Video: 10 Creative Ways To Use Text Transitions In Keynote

Hi, this is Gary with MacMost.com. Let me show you some creative ways that you can use text animation in Keynote.
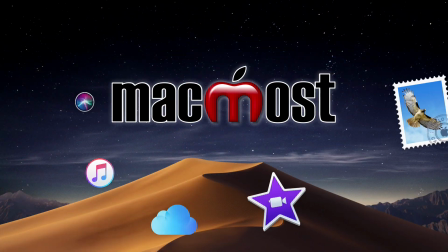MacMost is brought to you thanks to a great group of supporters. Go to MacMost.com slash Patreon. There you can read more about it, join us, and get exclusive content. So there are a bunch of different text transitions and animations that you can use in Keynote. The problem is if you just use the defaults with those animations you're going to get a presentation that looks like everybody else's. Sometimes the best effects are not to use those animations as their default on plain text but to actually go into the settings, make some changes, and do some creative things to make the text appear and disappear in a more interesting way.
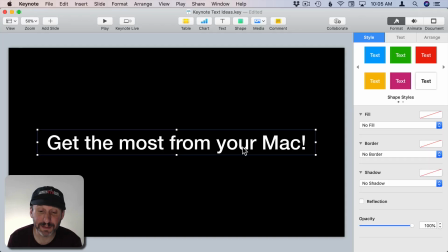45s
Here I have a slide with just a simple text box in the middle of the slide. I've selected it and I can go to Animate in the sidebar here and I've got Build In, Action, and Build Out animations that I could add.
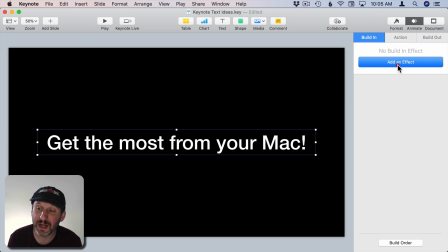58s
If I want the text to appear in an interesting way I can use a built-in animation, click Add an Effect, and then I can choose from all these different effects here. So let's choose one, Fly In. I can select that and you can see that's how the text appears.
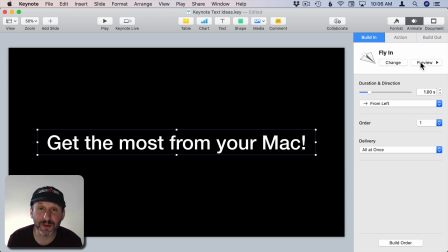75s
It's okay. It's maybe better than the text just appearing, maybe not. But this really isn't that interesting and, of course, it's the default. So it's what you're going to get if anybody else chooses Fly In as well. Now you can make it more interesting by going into these settings here.
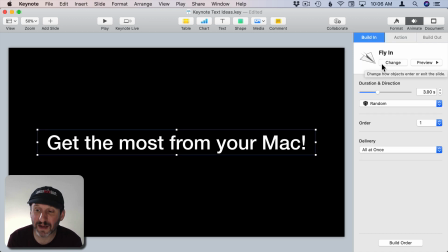92s
Here I've got the same piece of text with Fly In but instead of the defaults what I've done is I've set it to random. So instead of going from the left and all the letters just coming in one by one the letters are going to fly in randomly. Now when I go and look at what it will do this is the result that I get.
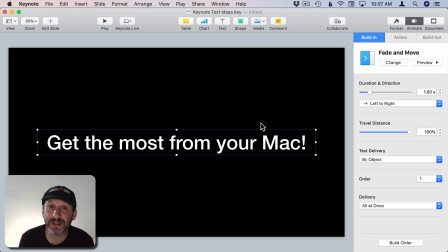112s
Much more interesting. So in this next example something similar. I've got this piece of text here and I've chosen Fade and Move as the built in animation. This is what it looks like. Just slides in and kind of fades in at the same time.
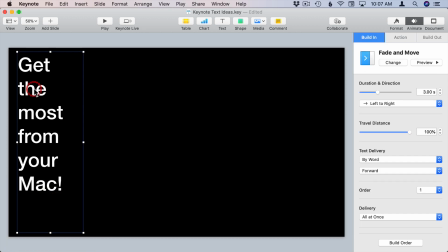127s
Nothing too special. But if I change that and move the text so that every word is on one line, put it over here on the left, and then do Text Delivery by Word rather than the entire object, I get an animation that looks like this.
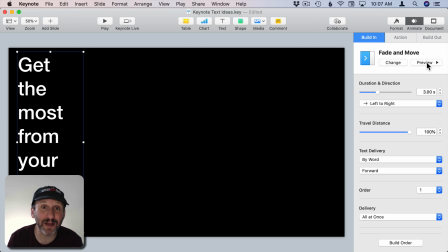148s
Now it's got the audience reading every word as it appears on the screen. When it's done it's all here on the left and I can have other items built in or have another slide where this is there and the rest of my information is going to appear here on the right.
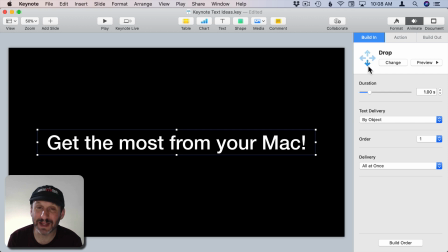163s
So here's a built in transition that I don't like at all in its default. You put some text in the middle of the screen and then it drops it from the top and for some reason it bounces in the middle of the screen. I see this all the time where text bounces there. Why is it bouncing there? Things usually bounce when they hit the ground, right?
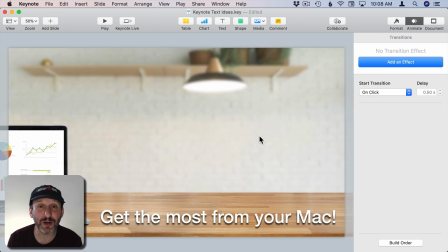181s
So here's a better way to do it. I've put an image here on the background and there's a definite ground at the bottom of this table here. In addition to that I've set Text Delivery by Word and Random. So these words are going to drop in randomly and rest here on this table.
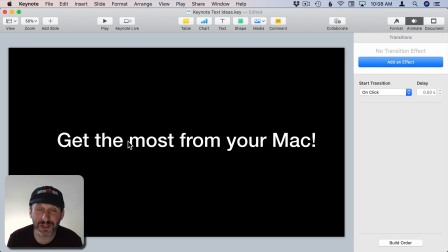203s
I think that's much more interesting. Now I think changing the text before you actually animate it is very important like I showed you before.
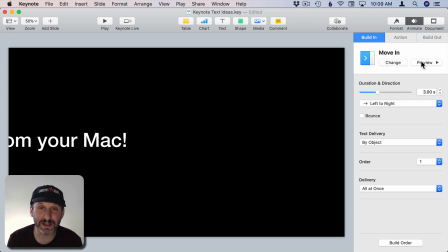209s
Here's this text in the middle and I can just do a simple move in like that. It's nothing special.
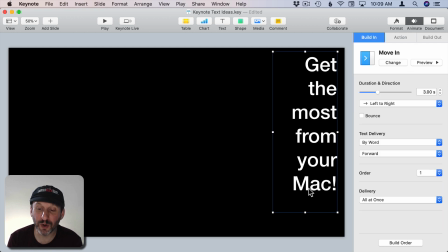214s
But if I were to put each word here on the right on its own line to a delivery by word then the words fly across the screen and rest there on the right. Now you can go a step further than this because there's no reason why the text even needs to rest anywhere.
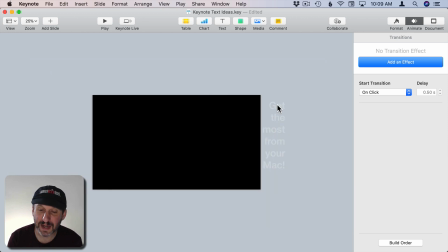232s
Here you can see the text isn't even there. I'm going to shrink it down a little bit and you can see the text is actually on the right off of the slide. So what's going to happen when you run this is the text will fly across the screen and then off of it. So it leaves you with a blank slide ready to transition to the next one.
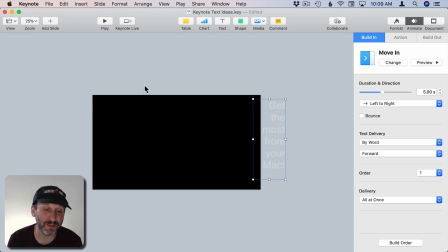250s
People will read the words as they fly across the screen. They could be flying from top to bottom, left to right, any way that you want it. But they don't actually land anywhere which makes it a little more interesting than having the text remain there. It's especially interesting if it's a quick concept that you want to get across. You want it to animate on the screen and naturally go to your next thought.
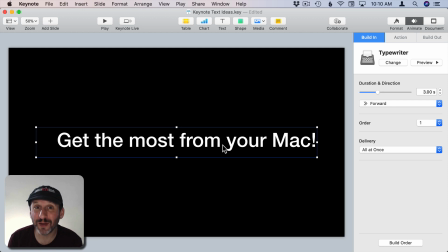269s
Now sometimes transitions aren't great for titles but are great for other things. For instance here's this regular sample text we've been using. If I use the default typewriter it's going to type it all out. I hate that animation. It seems so simple. Too simple. But it is useful for other things. Like for instance say you have an entire page of text.
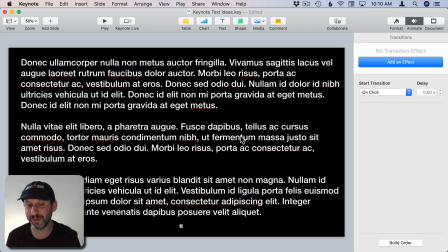286s
Say you have to put an entire thing up here. You're a lawyer and you want to put the law up there. You want to put a big quote from somebody. It's not something maybe everybody needs to read but you need to throw this text up on the screen.
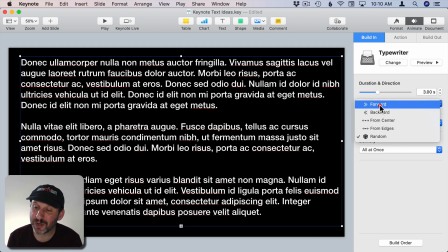297s
You can use the Typewriter effect here. Put it in Random. If you do it just regular forward it's going to type out each character. But if I do it Random and then give it a really short period of time like three seconds it will all fill in really quickly like that.
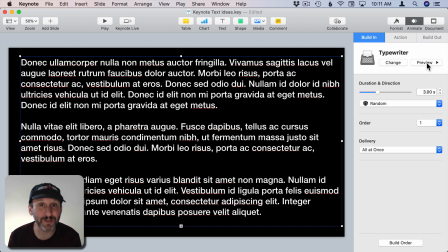312s
It's not going to take up any more time than the number of seconds that I specified. So it comes in fast. It's more interesting and it gives the sense that something is forming. So you could be talking about like that this thing that you're showing was created by somebody or formulated by somebody and then it forms on the screen.
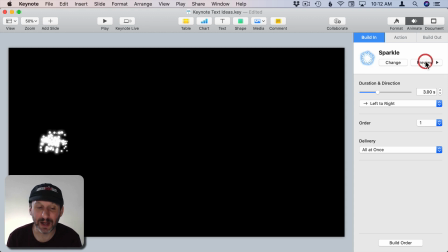330s
So here's a transition that I think is a little flashy. It's just Sparkle and it draws everything up on the screen. But it can be more interesting if you play around with the text a bit.
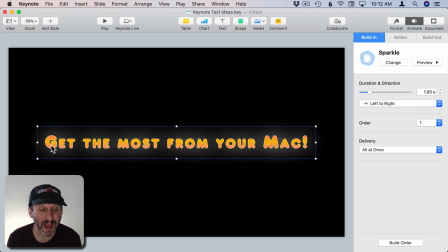340s
On this slide I've used text with an interesting font and I've used a gradient there to make it look like it's glowing. Not only that but if you look at the formatting here for the text I've got that Advanced Gradient Fill.
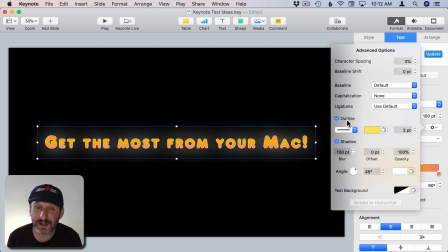355s
I've got an interesting Outline and Shadow set to make it look like it's glowing.
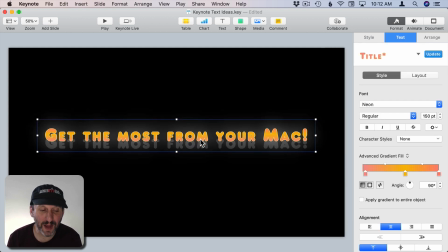361s
So I've played around with the text quite a bit. In addition to that if I move that away you can see I actually have two copies of this text because underneath it is a copy that doesn't have all that. In fact it's just a plain gray color. That text doesn't have an animation applied to it.
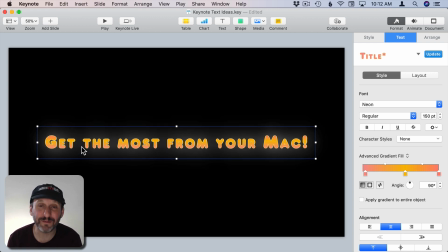376s
The colorful text that fits perfectly on top of it does. So when I play this I start off with the gray text.
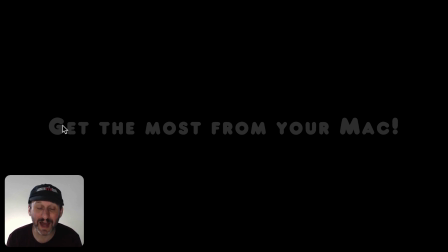385s
There could be other things on the screen. This is kind of like a neon sign that's turned off.
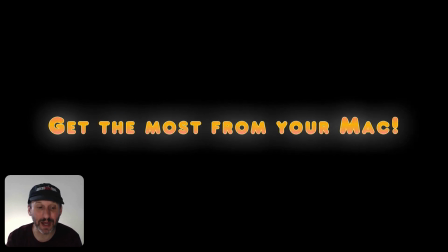389s
Then when I want to turn it on it uses that sparkle animation and the result is I get this glowing text instead. So it's like I've turned on something or thought of an idea or am coming to some sort of conclusion.
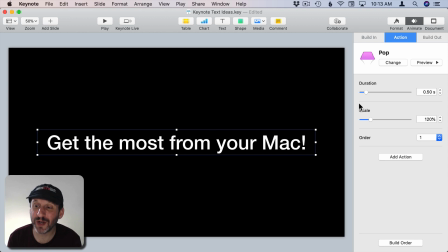404s
Now there's another type of transition. It's the action transition.
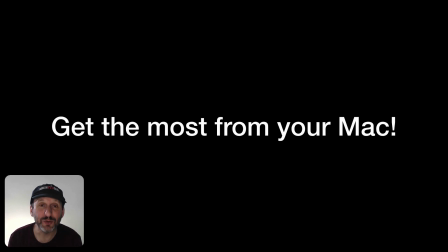408s
This is when you are on a frame and you actually do something like I'm going to click and then it does something like this pop here.
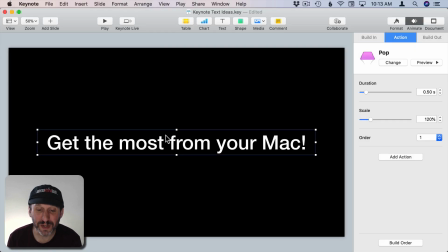416s
The pop action. It's not that exciting. It just makes the whole piece of text pop. But it doesn't have to do it for the whole piece of text. On this slide it looks like the same thing but I actually have two pieces of text here. I've got all the words and I've got just the word Most. As a matter of fact if I move the word Most away you can see the word Most is missing from here. It's actually not missing.
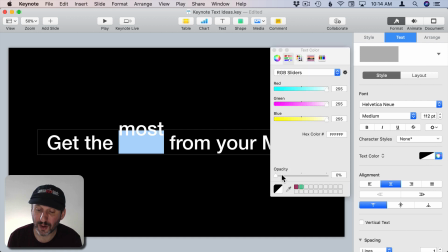435s
It's there. I've just set the Opacity to zero for Most but not for the other letters.
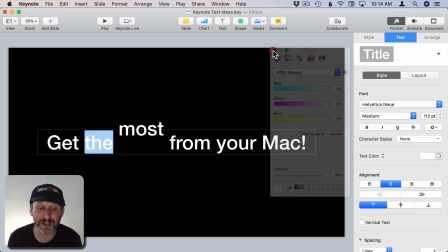443s
So Most is still there and taking up the same amount of space you just can't see it.
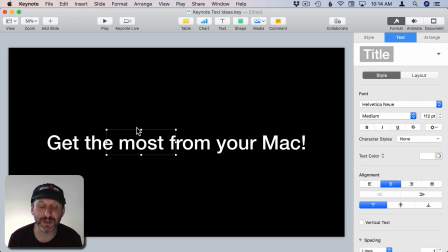448s
It's invisible. Then I put a piece of text, same font, same size, and put that word Most right in that space. place.
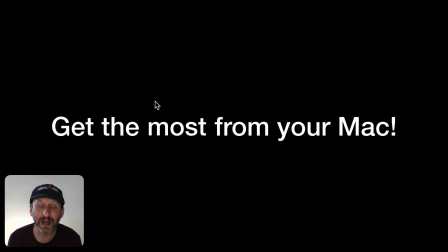455s
So now when I play this you can see just the word Most does that pop.
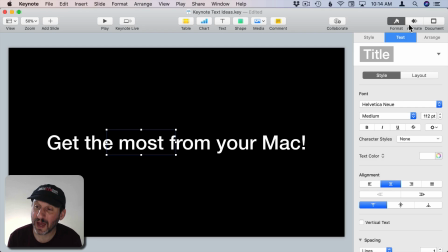462s
So it allows me to add emphasis to that word. In fact under Animation here if I go to Build Order you can see there's Most.
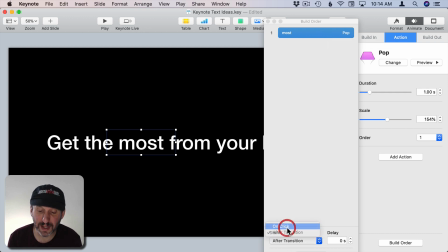470s
I could set this to On Click so I have to click to have that word pop. I could do that for several words. So if this is something longer and there's like three different words I want to emphasize I can have each of those pop on separate clicks as I want to emphasize those words when I'm talking.
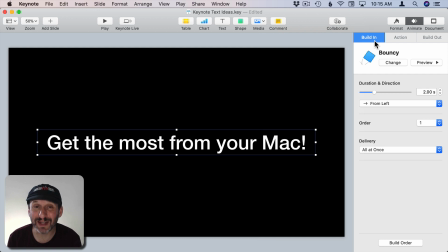488s
Now of course there's also the build out animations. There's some animations that work much better for build out than build in.